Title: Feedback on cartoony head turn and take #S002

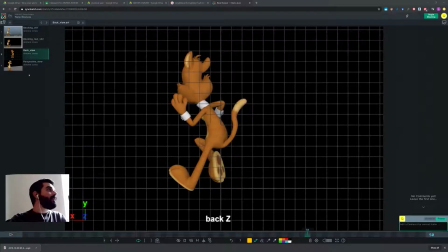0:00 Hi Simone, so I'm having a look at your animation here, so let's have a look at it.
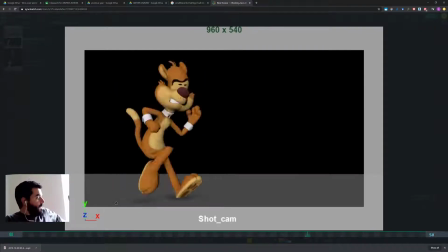0:08 Yeah, so more or less I think it's working.
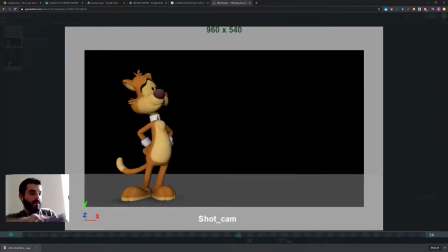0:12 I think perhaps there's a couple of things that you could work on, so let's have a look at those.
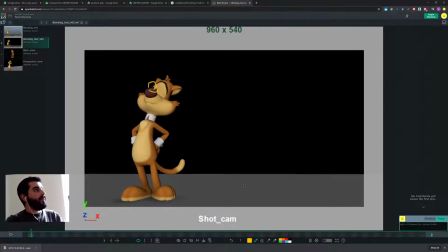0:22 So there's something off with the pupil disappearing there at the beginning of the animation. I don't know what it is. In general, it's I think it would be better if the pupils were a bit more centered in here so that we see them a bit better.
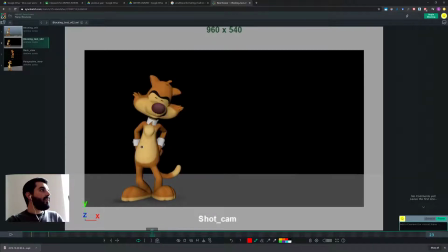0:44 And then okay, so I think you will need, after this extreme pose, you will need a follow through.
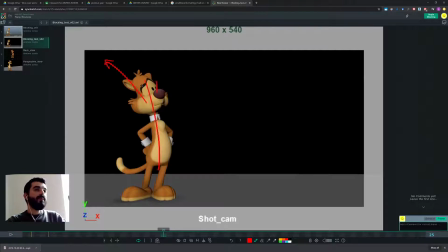1:00 So if you hit with the head behind, you could possibly come back a bit further forward, or perhaps this could be the landing pose, and you can duplicate it a few frames later and just turn this pose on 24 as an
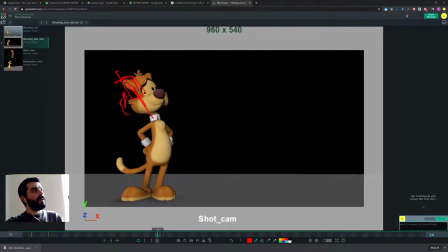1:21 extreme pose where the head is further to the back, so that you would then land in here. So your turn would be like so, then it would go a bit further back, and then it would settle down. So you would need a breakdown there to tell us what goes on in there.
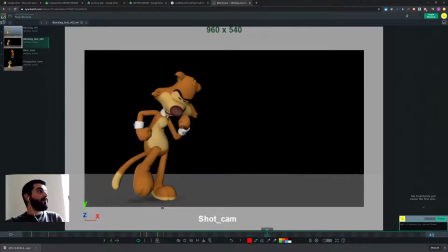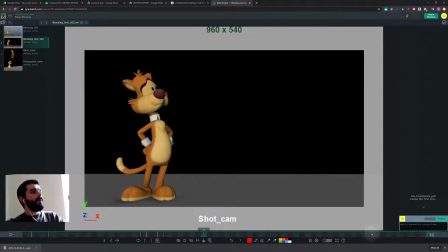1:43 Then there's a problem probably with eye lines. I'm not really sure. In here it looks like the character is looking somewhere over there,
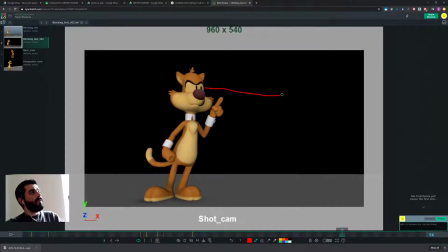1:52 but then in the end it looks like one eye is looking more or less in this direction, the other eye is looking a bit further up. So do not lose the focus. Make sure that wherever you were looking at the beginning, look at it at the end as well. Okay, that's very important. Then
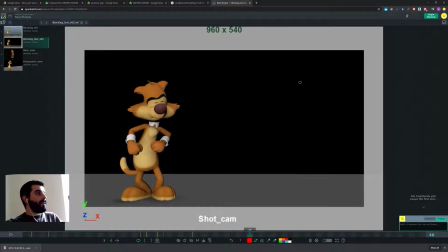2:12 we have an anticipation here. Okay. I think on this anticipation, I think the ears should be up still,
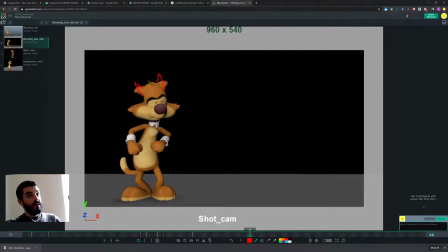2:29 unless you do a breakdown in which the ears are up and then they come back down, because this is a down pose. I think the ears would go up as you push up this way. Would go down, sorry, as you push up that way.
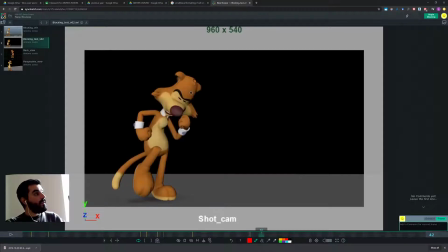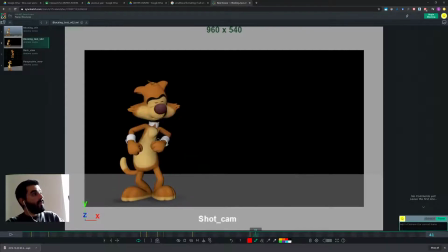2:56 I'm tracking the left arm of the character, this guy here now, and we have this 90-degree rotation as we move up. I think in here you could perhaps rotate the palm so that it's a bit more like this,
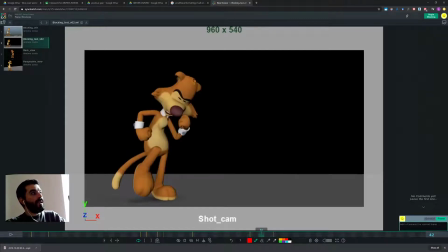3:15 so that you already are spinning in the direction of the next pose, otherwise it's a bit extreme.
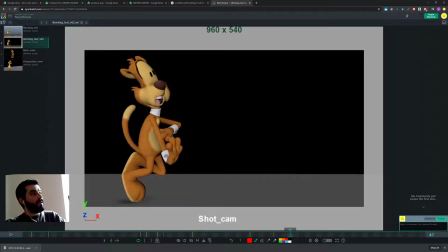3:29 And I'm not quite sure. Ah, yeah, now I get it. Okay. Sorry, I'm tracking this pose with the hand looks a bit random. I think you could perhaps have the hand maybe with the
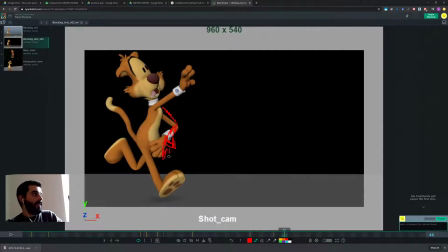3:45 wrist with the hand facing us a bit more there. Right now this is a bit strange. And in here you could perhaps have the hand a bit more vertical towards us. Something like this. So you would have a clear arc.
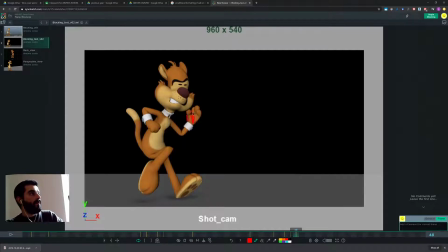4:10 And I think perhaps in this pose you could rotate the wrist a bit more in this direction.
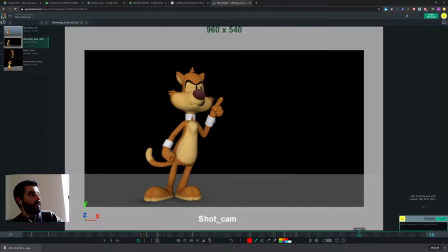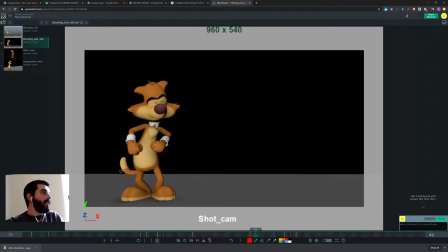4:30 Yeah, okay, cool. The right arm, sorry, I'm just checking stuff, so I'm not talking too much. So the other arm, let's see what it does.
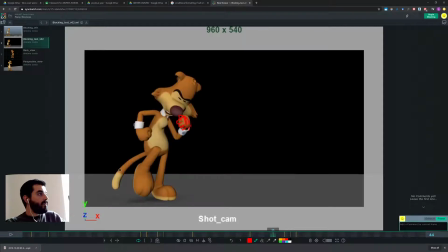So the other arm, I'm not quite sure about the arc of the arm, because the arm
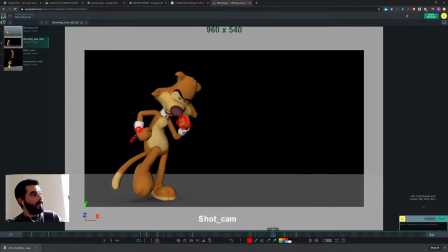5:00 the right wrist goes up this way, and then next thing we know, it goes up that way, right? But then next thing we know,
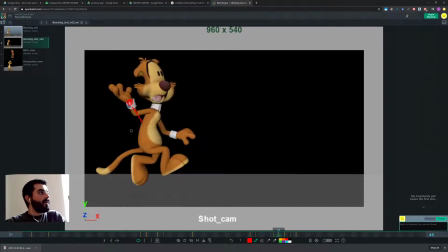5:13 you can, I don't think you can have this, sorry, it's just you have one frame, so we change the pose to this one, and the next frame you're already forward.
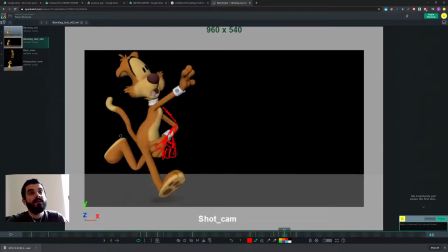5:20 I think it's too much. I think this should happen in a couple of frames at least. These two poses are too different to happen in one frame, and this as well, I think it's too fast to happen in just one frame, and again in one frame.
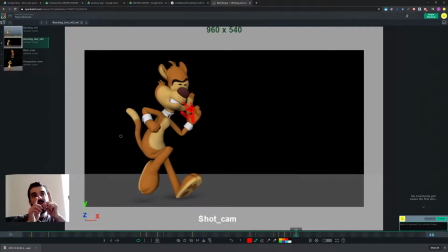5:37 I don't think you can animate on once in here. I don't think you can change the poses so quickly just in one frame,
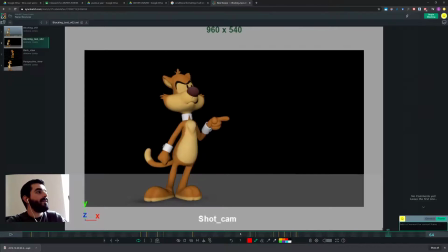5:45 because it just doesn't read.
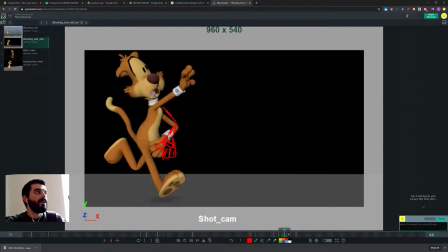5:49 You need a bit more time. Try and give the transition a couple of frames between these poses and see how it works. I think we went through it in the past feedback. It might be just a bit too fast.
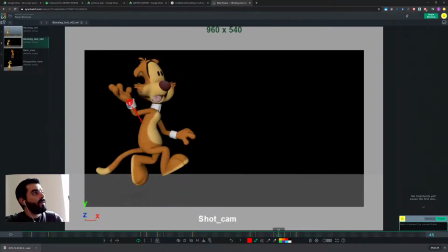6:03 And track the arcs. Now, since you're going on one frame only, you cannot even track the arcs because you go this way, then you go straight that way, or actually a bit up there, and then the next thing we know,
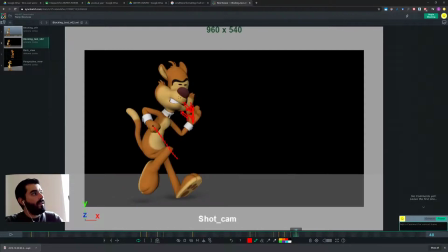6:17 you're going down vertically. See that? And then so you're completely breaking the arc there. Try, if you have a bit more frames in there, you can give it a nicer arc.
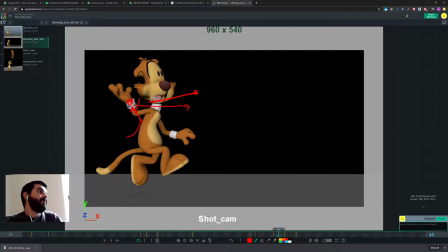6:27 I think that in this pose, perhaps you don't need to go that far out with the hand. Maybe you could be a bit closer to the rest of the body,
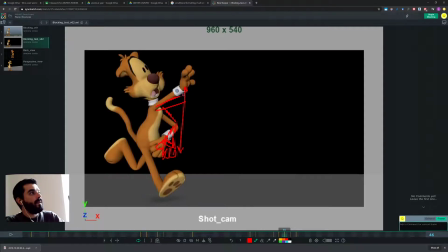6:38 and then in here you could be perhaps a bit lower, still straight but a bit lower. And in here, let's see what happens there. In here, maybe not as low, say something over here, so that you're going for an arc there.
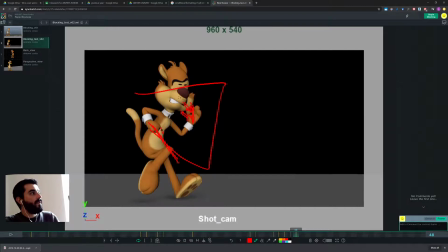6:55 And then you can go up there, and maybe as you go up in this pose, you can keep at least the index out so that you will close the index later. Actually, yeah, why are you even closing in a fist if you're opening up again?
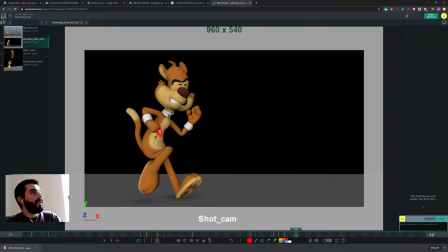7:10 I would definitely, at this stage, I didn't notice that at this stage I would keep the hand a bit more open there, so that it's not a surprise that it opens up again up there. So you're going up this way, I suppose.
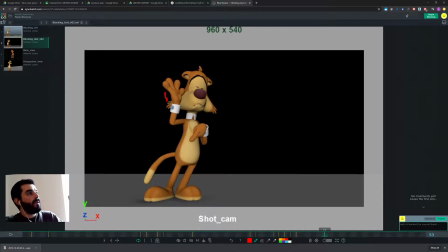7:25 And I would probably, as I come down, back down, I will come back down in this pose a bit further away from the silhouette of the head. Something like this, so that you will go down this way, I suppose.
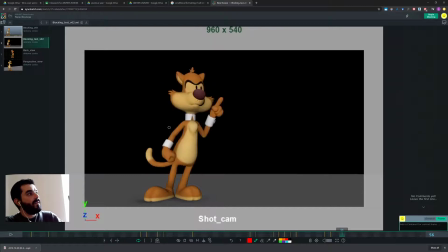7:42 And what would be the arc between this pose and this pose? You will need a breakdown there because it's not very clear. How are you going to go there? Are you going to have a breakdown in which the hand goes forward this way,
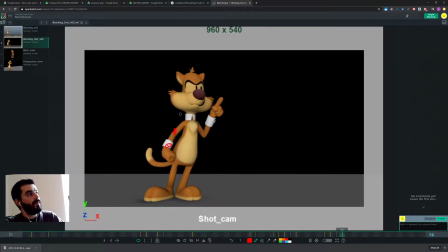8:00 so it rolls around the elbow, so it does this arc, or you're going to go the other way? You gotta decide that. So you need a breakdown there. Now, apart from that, all good. Just you need more frames in there. You cannot animate on every single frame, change the pose entirely.